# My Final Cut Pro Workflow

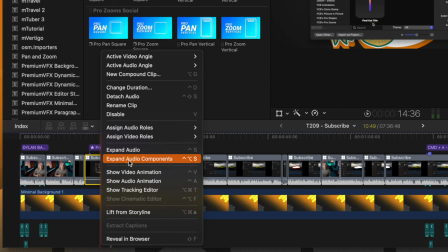Now it sounds like there's a weird audio thing, so I'm going to right click and expand audio components and find out what's going on here.
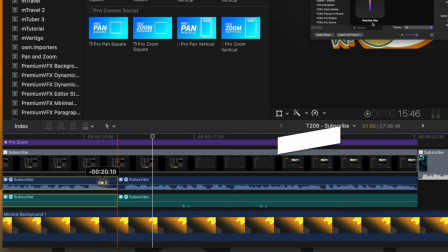I believe that's control option S. There we go. That's a keyboard shortcut I need to use more often. Let's go ahead and maybe fade that out.
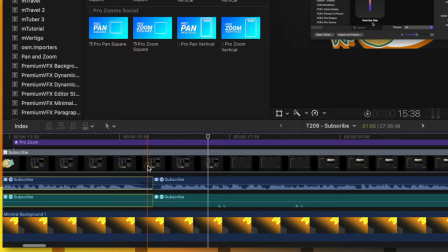And today we are going to select, and I think we could shorten up the time between these two as well.
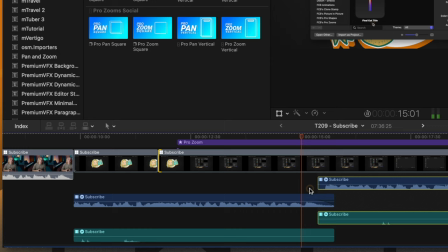So let's go ahead and shrink that up and end.
Today we are going, perfect.
Okay, so sometimes as I'm going throughout, I'll go ahead and make those quick adjustments because it's really hard for me to do full passes every single time when I'm making like a 20 minute tutorial. So I try and do it as I'm going, if I happen to catch them. But that main process at the beginning is just trimming it down, starting to add in the graphics. And then I start kind of listening to exactly what's being said. If something's doubled up, I'll take that out as well.
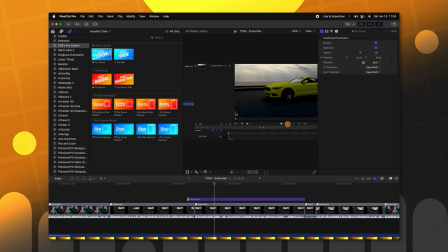So we're going in to zoom in on that tool there. So I'll go ahead and get my pro zooms tool and we'll shrink it up.
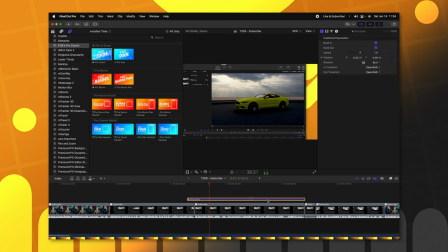So it's just on the screen here, somewhere in there, select the shape tool.
And we're just going to create.
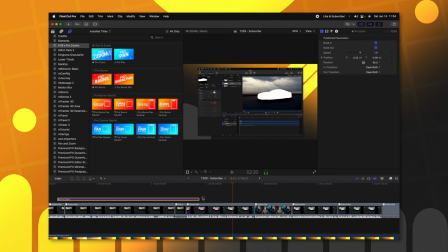And here's the end of that. So I'll put option right bracket to trim that down, cut out the car.
I'm going to go to my inspector and disable the outline.
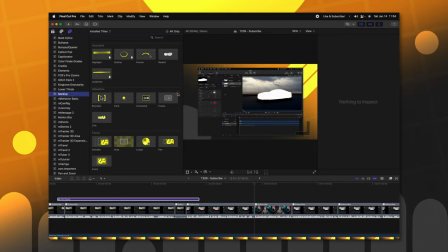So we just have this white shape.
So in here, this is where I would use something like markup to actually draw attention to that area.
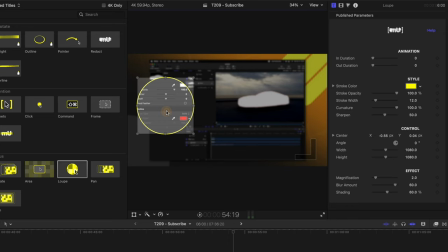So I'm going to go ahead and select the loop tool, apply that over the outline button there. And let's go ahead and get rid of the curvature. Just make it a square there and we can shrink it down a bit and get it looking pretty nice.
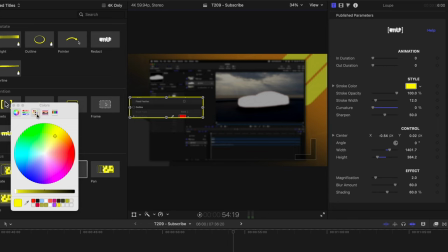So this is a really great plugin from FX factory and they just updated it. It's got some amazing features. I like the coloring to all be on brand so I've got this color swatch here with all my colors I've got that orange going on
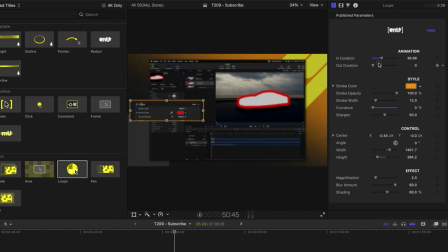so we'll just select that orange and we can go ahead and set that box to be just like so to my inspector and we wanted to animate in so we'll go ahead and drag up the animation time on these spectre and disable the outline so we just have and then we can go ahead and let the animation and this white shape now that I have that animation I'm gonna go ahead and add in the sound effects so I like the
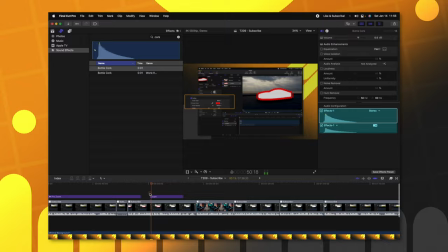cork sound for those kind of zoom So I'll go ahead and look up cork and here we've got these bottle cork sounds.
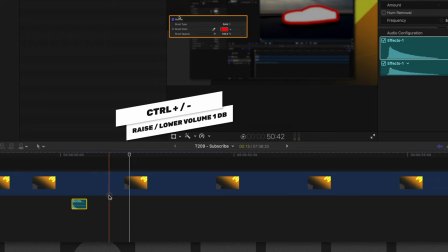I'll just drop one in. Perfect. It's a little bit too loud, so I'll push control and minus to drop the audio level on that.
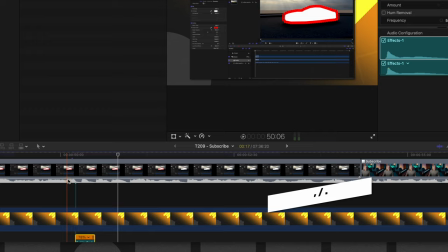I might slow it down to command R, make it a little bit slower because the zoom in is a little slow.
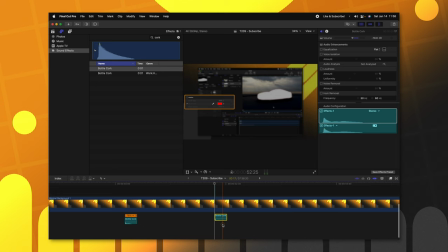Somewhere in there. Perfect. That's looking good. And then I like to just reverse that for the end of it.
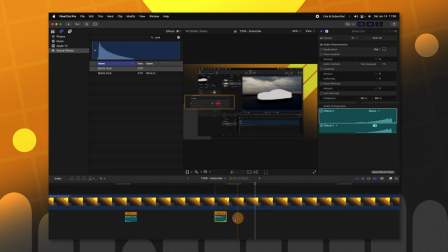So I've set up a keyboard shortcut for command control R and that reverses stuff. line this up with the end, tap this.
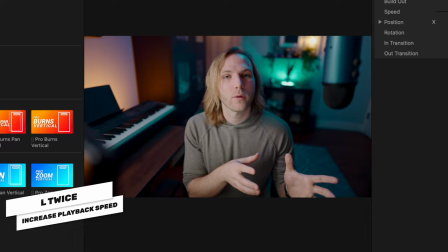Perfect. Sometimes I'll add in a whoosh, but we'll just stick with the cork for now.
Now the clone layer allows us to apply any effects we want to the original layer, like coloring or something like that. And the clone layer will also receive those attributes.
So I feel like a cool visual gag for this could be to have a clone of me pop up.
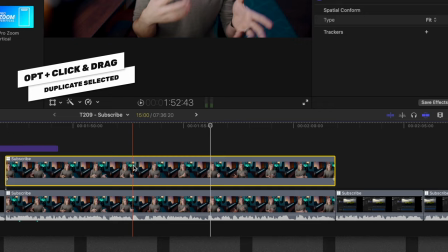Now I love using the keeper effect. So let's go ahead and play around with that idea. I'm going to duplicate that up on top, look up keeper, and we'll drag this on there.
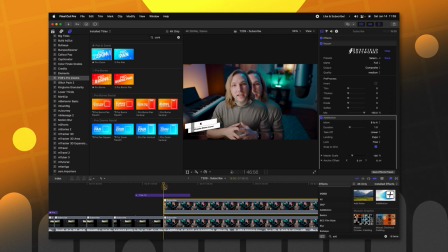I'm going to use add motion to animate this over, I think. And then we're going to swap it from B to A. So now the the animation will play out going to the left. Maybe I want it over to the right side, I can't decide. Or we could just have two of them.
Now the clone layer allows us to apply any effects we want to the original layer.
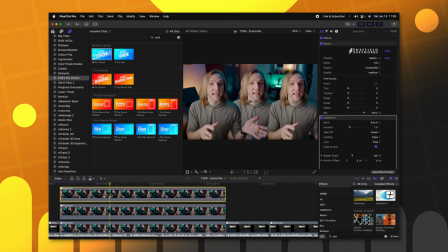So now I need to show that as the original layer gets the different effects, then the clone also receives it. I should have probably copied these effects after I applied the effects to the original layer, but I didn't do that, that's okay.
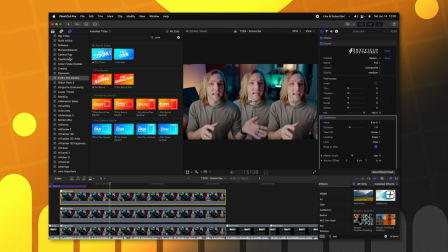What we'll do is actually just use an adjustment layer.
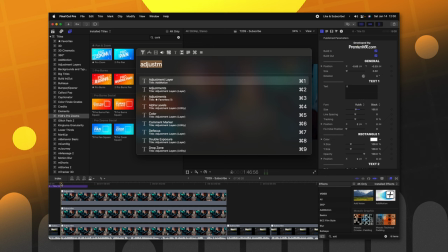So I'm gonna actually use command post to apply that. control space and that'll bring me command post and we'll apply an adjustment layer just
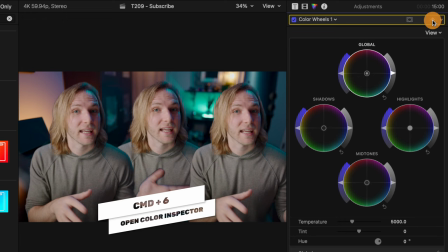like so then we can go ahead and apply that over that entire clip i'm going to push command six adjust it a little bit so i can add a
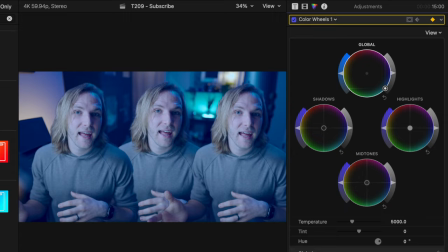keyframe coloring or something like that and we want it to show that i'm affecting the color in some way so i'm going to push everything to the blues
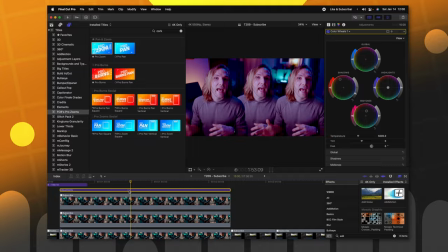like coloring or something like that and i want that to be a little faster i'm going to push control v to get the video animation
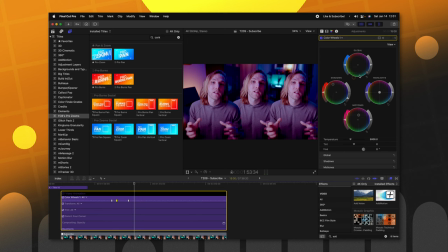and shrink that up coloring or something like that and then we can go ahead add another keyframe and
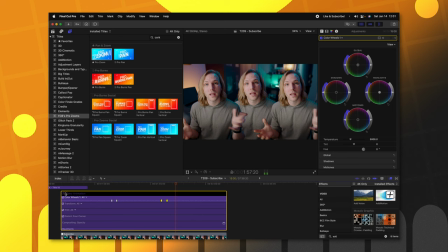then we'll go forward a little bit and just reset all of these so that they're right as they should be.
But we can also apply individual.